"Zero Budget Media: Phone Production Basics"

Audio. Audio is a huge topic, and it gets really complex really fast. But in terms of zero budget media and filming with your phone, you have one choice, and that is to get close. And by close, I don't mean close. I just mean you need to be within range of what the phone's microphones were designed for, which for the selfie phone is about as far away as you can hold it. And for the rear-facing camera, maybe twice that distance at most. The farther you are from the subject or the sound that you want to hear, the more background noise is going to be evident in the sound. Your ear is actually really good at picking out the things it wants to hear and ignoring the rest. Ask any spouse. But the microphone can't do that. We have to do that by getting close.
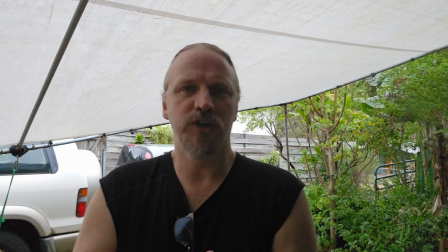54s
For example, so the key to sounding good with the phone is to be close to it. That's it.
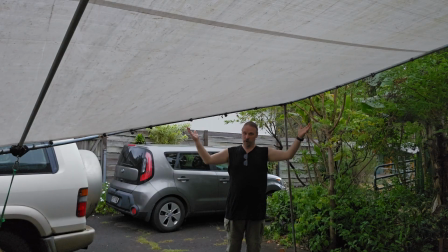59s
That's all you can do. Because no matter how good the phone is, if you're far away, no matter how loud you're speaking, it's not going to sound good.
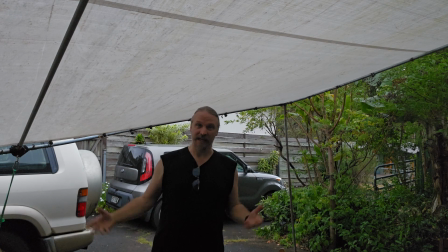66s
It's just not. Even sort of half far away doesn't really sound all that good.
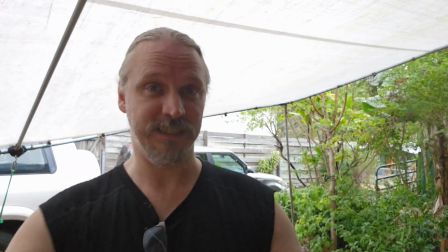71s
The microphones on these guys are designed for this distance. So it's about as far away as your hand is.
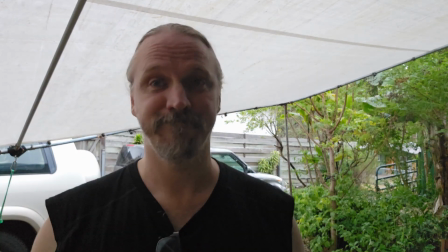76s
That's what it's designed for. So all you can do, get about this close. There you have it. Stay close. If you're shooting with your smartphone and you want to understand clearly what your subject is saying, whether it's an elder describing the history of a place or an instructor giving a lesson about something, you're going to want to be as close as you can to catch what they're saying within the spec that the microphone is designed for, which is going to be from 3 to 5, maybe 6 feet, kind of at most. That doesn't mean that you can't use the audio if you're farther away. Get it. If that's the only thing you can get it. It's just going to sound better if you're close. So keep that in mind when you're out in the field. So this is what we call portrait mode,
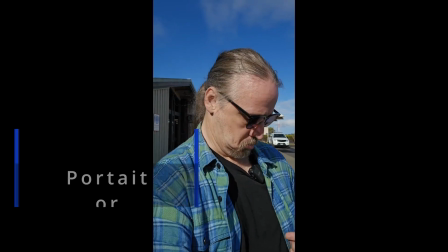121s
and it's how we tend to use our phones most of the time. Works really well for video conferencing because you're seeing the most important thing in a talking head video, which is the talking head.
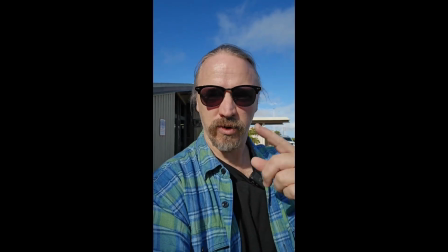134s
However, there's nothing to either side and not a whole lot above or behind, so there's no real sense of context.
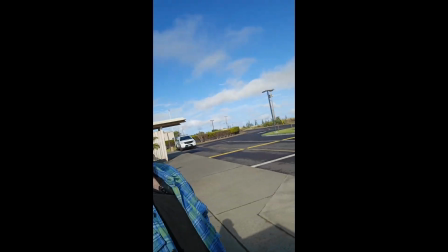139s
I mean, the most you can do is kind of like, show the phone around. If you want to widen out, there's nowhere to go.
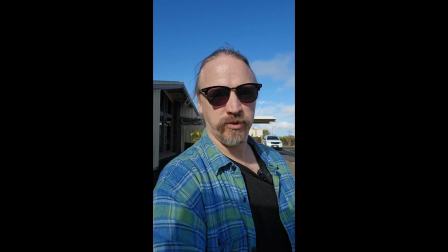145s
So unless you have a really good reason to be shooting in portrait mode, I recommend you shoot in landscape mode all the time.
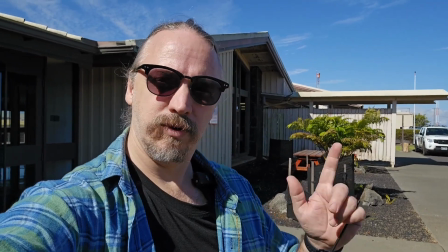154s
See, in landscape mode, you can see more context,
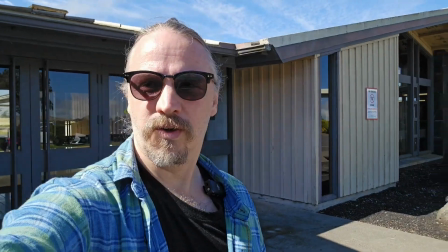156s
and I can keep myself in the frame while I'm showing you the background if I want, or I can put myself front and center.
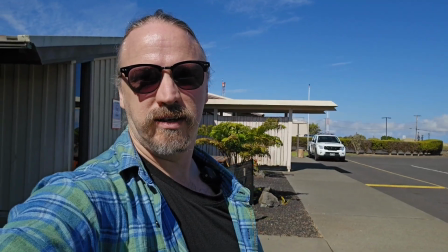163s
Pretty easy. And since I'm shooting in 4K, in this case, I can crop in to get a portrait view from this if I really
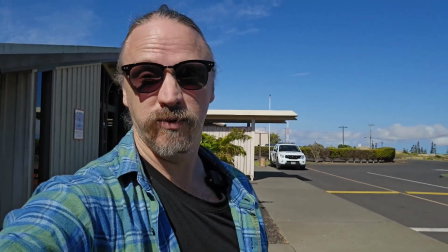170s
want. So landscape view is the way to go unless you have a really, really, really, really, really good reason to be shooting in portrait. But you're probably going to be filming by yourself quite a bit, or you will be the person focused on filming with whatever group you're in. So that means if you're narrating, you're probably holding your phone and looking at it as you speak into your phone. You'll be using your selfie camera so you can see yourself and make sure you're well framed, and that's important. But what are you looking at? Yourself. And the lens is not where you are.
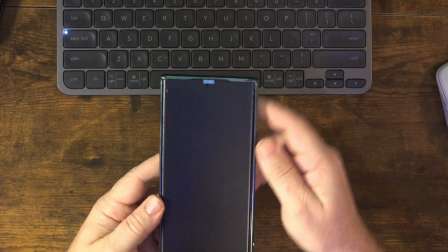207s
The lens is over here. So what I've done is put a little piece of tape just above the lens
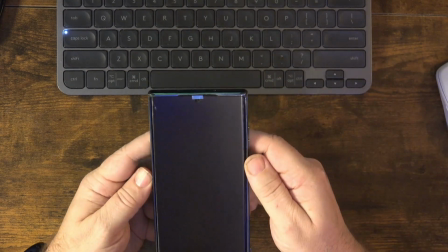214s
on the screen protector, and that's painter's tape, so it's not going to mess up either the screen protector or the screen. And that gives me something to look at, so I can look like I'm looking at the lens. Because we're kind of used to this view where this is where you're up here and I'm looking at the Zoom meeting. But this distance here is actually much more of an angle. It's kind of distracting. You'll see for yourself. You may have already done it. I know I have. But that little piece of tape, the lifesaver, painter's tape. Camera stabilization. This can be quite expensive.